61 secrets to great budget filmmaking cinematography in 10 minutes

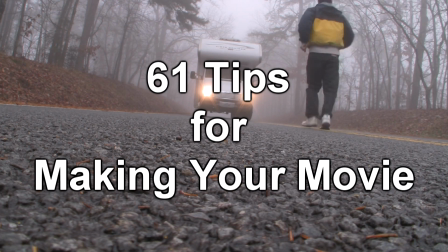Welcome to 61 tips for filmmaking in just 10 minutes. Now, in order to understand this, you have to watch the 10-minute movie first without our little narration explaining it.
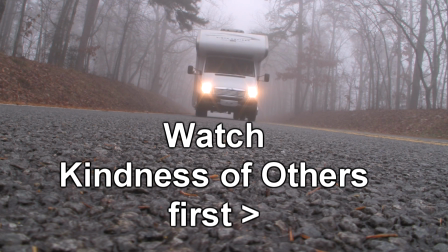So click on the link here, watch the movie first, and then come back. Otherwise, it's like watching how a magic trick is done without actually seeing the magic trick itself.
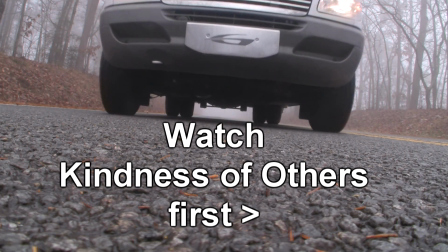So click now, watch Kindness of Others, and then come back here when you're done.
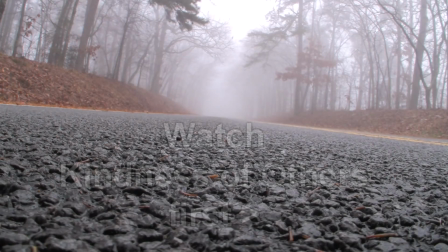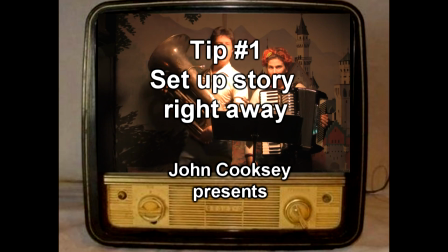So if you're doing a short story, you want to set up the story right away. Notice how we set this up in the first 30 seconds.
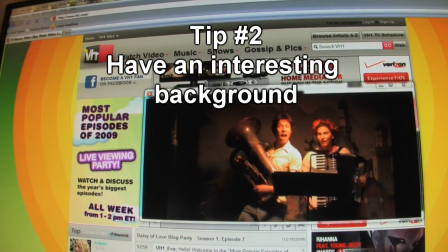Also notice we chose a place with an interesting background, so we didn't have to set up a background.
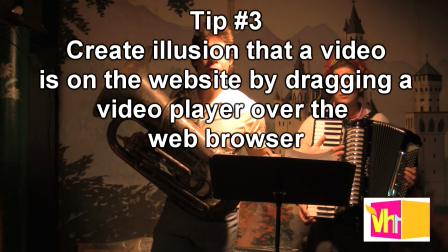Notice they're on the web, we simply opened a new window and pasted it over their window.
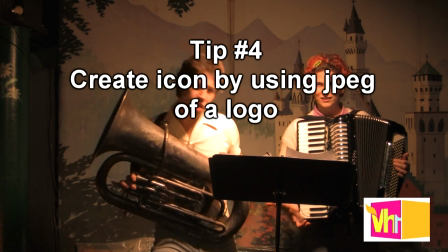We have a icon in the corner, which is just a little JPEG, and if you'll notice, you could hear their voices really good
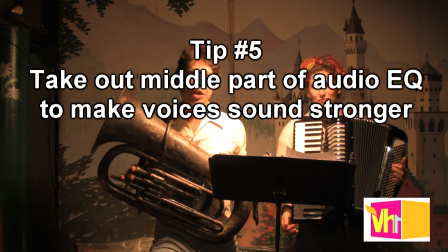because we've EQ'd out the middle part of the equalization, allowing their voices to come through a little stronger.
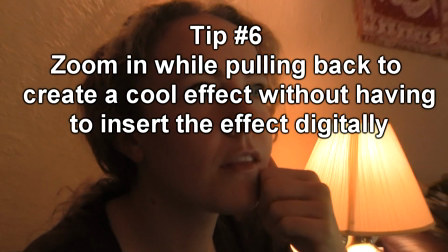Here you notice we do a little bit of a zoom in and pull back at the same time,
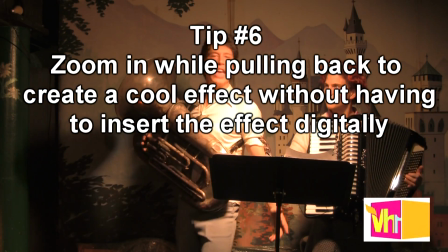giving us that creative sort of digital effect without having to do something digitally.
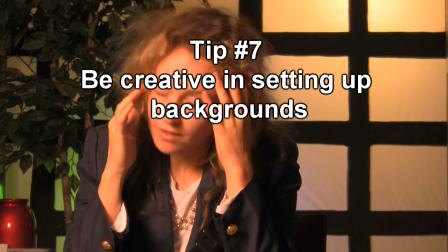Here we have a studio background, and you can click on our other video to see how we made this background.
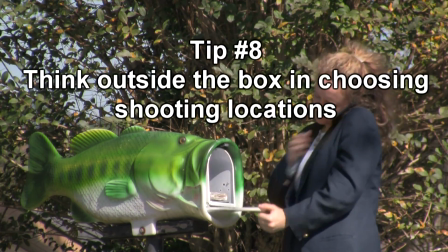It can't be that hard. It's only a year.
Here we found a place in town that had a cool mailbox and asked the owner if we can use it.
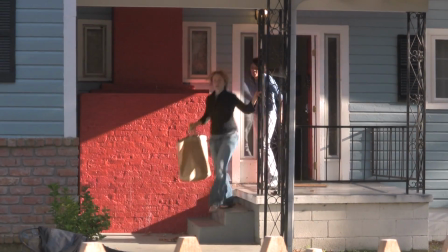They picked me. My adventure was about to begin.
Here we waited till the sun was going down to get the shadows, and we showed action toward the camera.
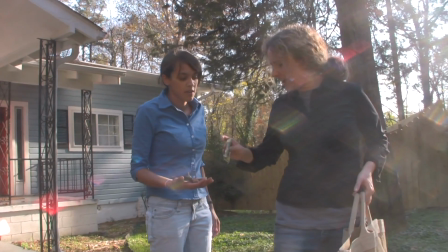We cut it with two particular pieces, but another tip is also block out your actors where they stand,
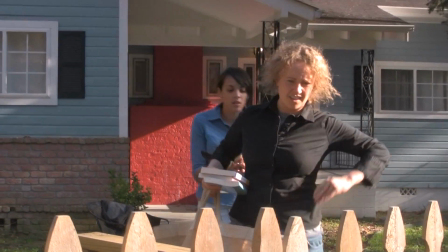so when they're walking out here, the camera does very little movement. It's the actors that know where to stand and say their particular lines.
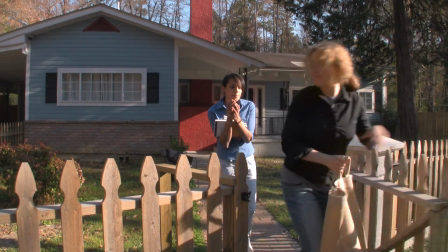So when Amanda comes out and delivers this line, she knows exactly where to stand.
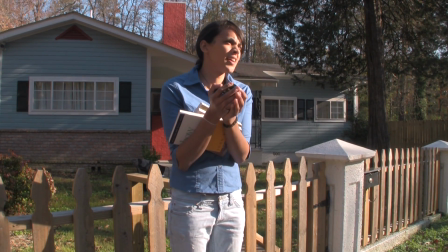Put him in the bin. Well, can I at least wait with you for your ride?
Yep, she's perfectly in frame. The next tip is to borrow something you see in another movie.
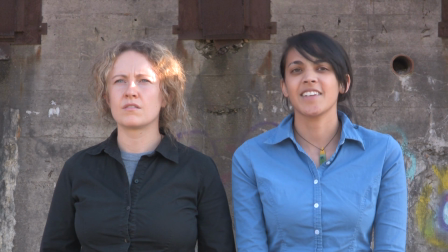This is sort of the kind of stance you would see in Napoleon Dynamite. We like that movie, so we borrowed it and used it for our movie.
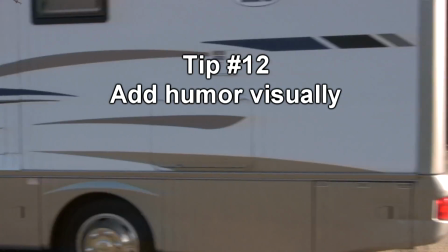Next tip is to try to add some humor visually without saying anything.
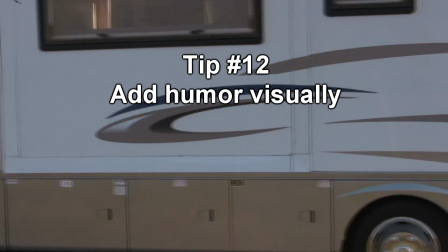Here's some humor of just the RV picking up the wrong person just to make it more interesting.
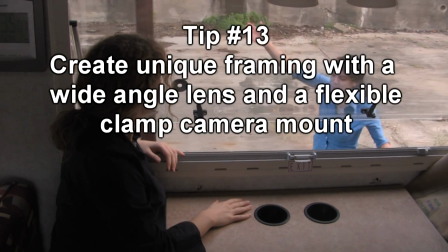This is a shot we did by having a little
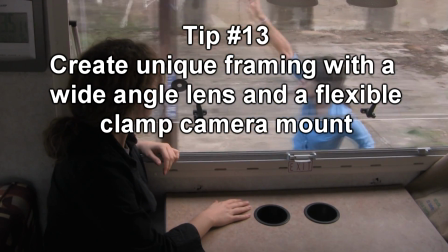clamping the camcorder onto a little stand inside the RV.
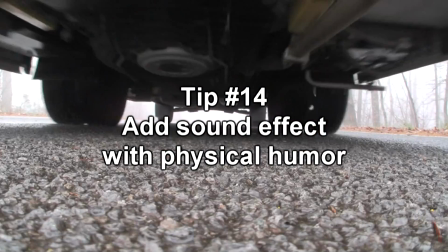Tip number 14 is add sound effect for physical humor, and tip number 15 is put the camera on the ground, run over it in both directions, and edit together.
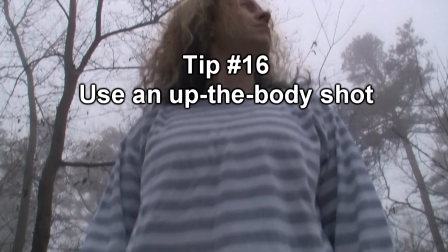This is another tip, would be called an up the body shot. This is a circle of the body shot.
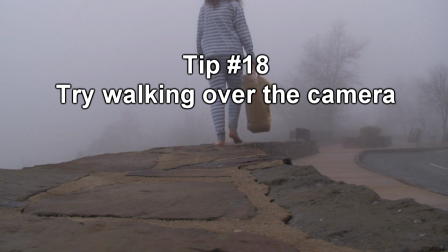Next, walk over top of camera shot and use the weather creatively.
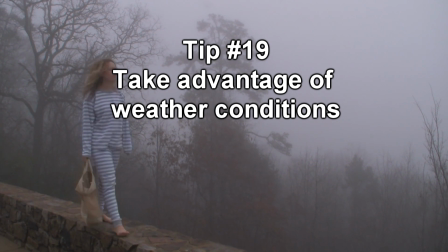So tell your actors, hey, if there's a foggy or rainy day, can I call you up and we can go out and shoot the shot?
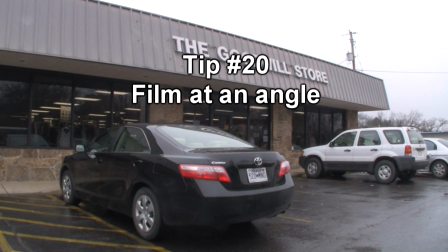That way you don't need a rain machine. That tip would be filming in an angle.
I had to get creative.
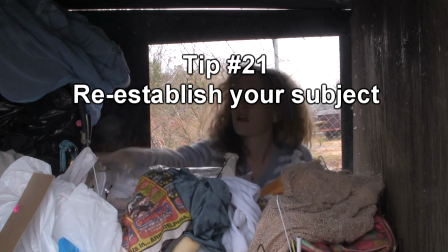This is appearing in the foreground, reestablishing your subject would be the tip there.
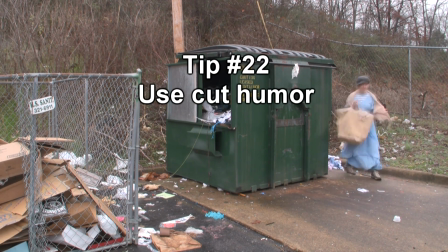Here's a little cut humor. So we used fast action.
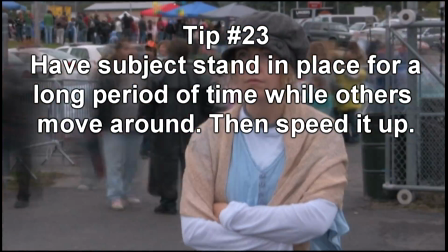And here she stood in place for 20 minutes. So have your actor stay in place for 20 minutes. Put it on the timeline in your editor.
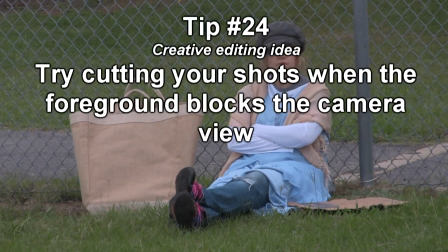Have everybody else go by. Here we have some purposely cuts.
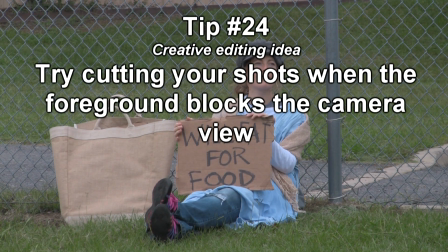You'll notice it's going to cut as soon as people walk in front. We did this on purpose. We wanted it as a nice edit.
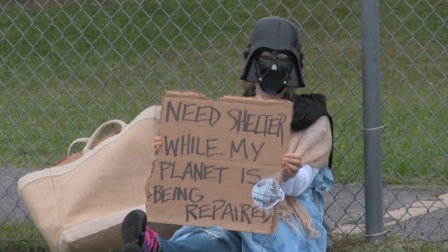Right here. And it cuts to something else. And also we purposely reframe.
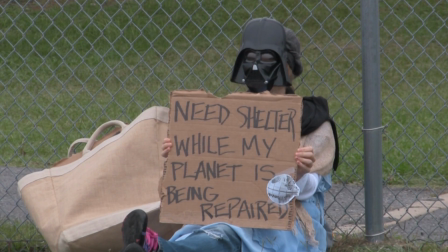So reframe on the cut as people walking in front. Use an overhead shot.
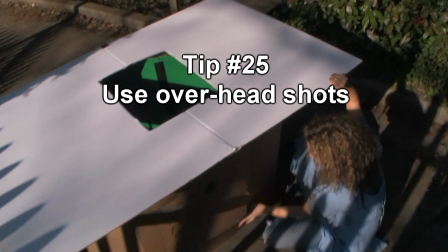Notice we use late in the day, and we have the symbolism of the picket fence.
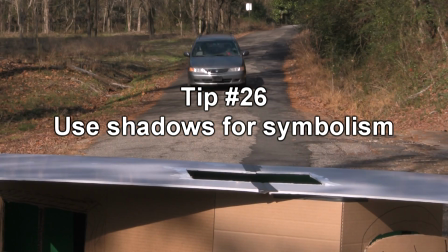We thought was good because it's almost like she's feeling trapped in jail before this part of the film.
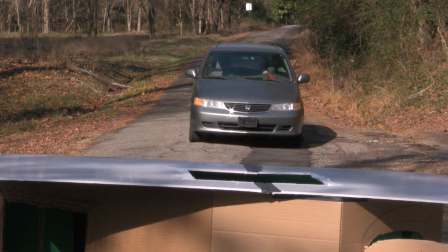Once again, action toward the camera.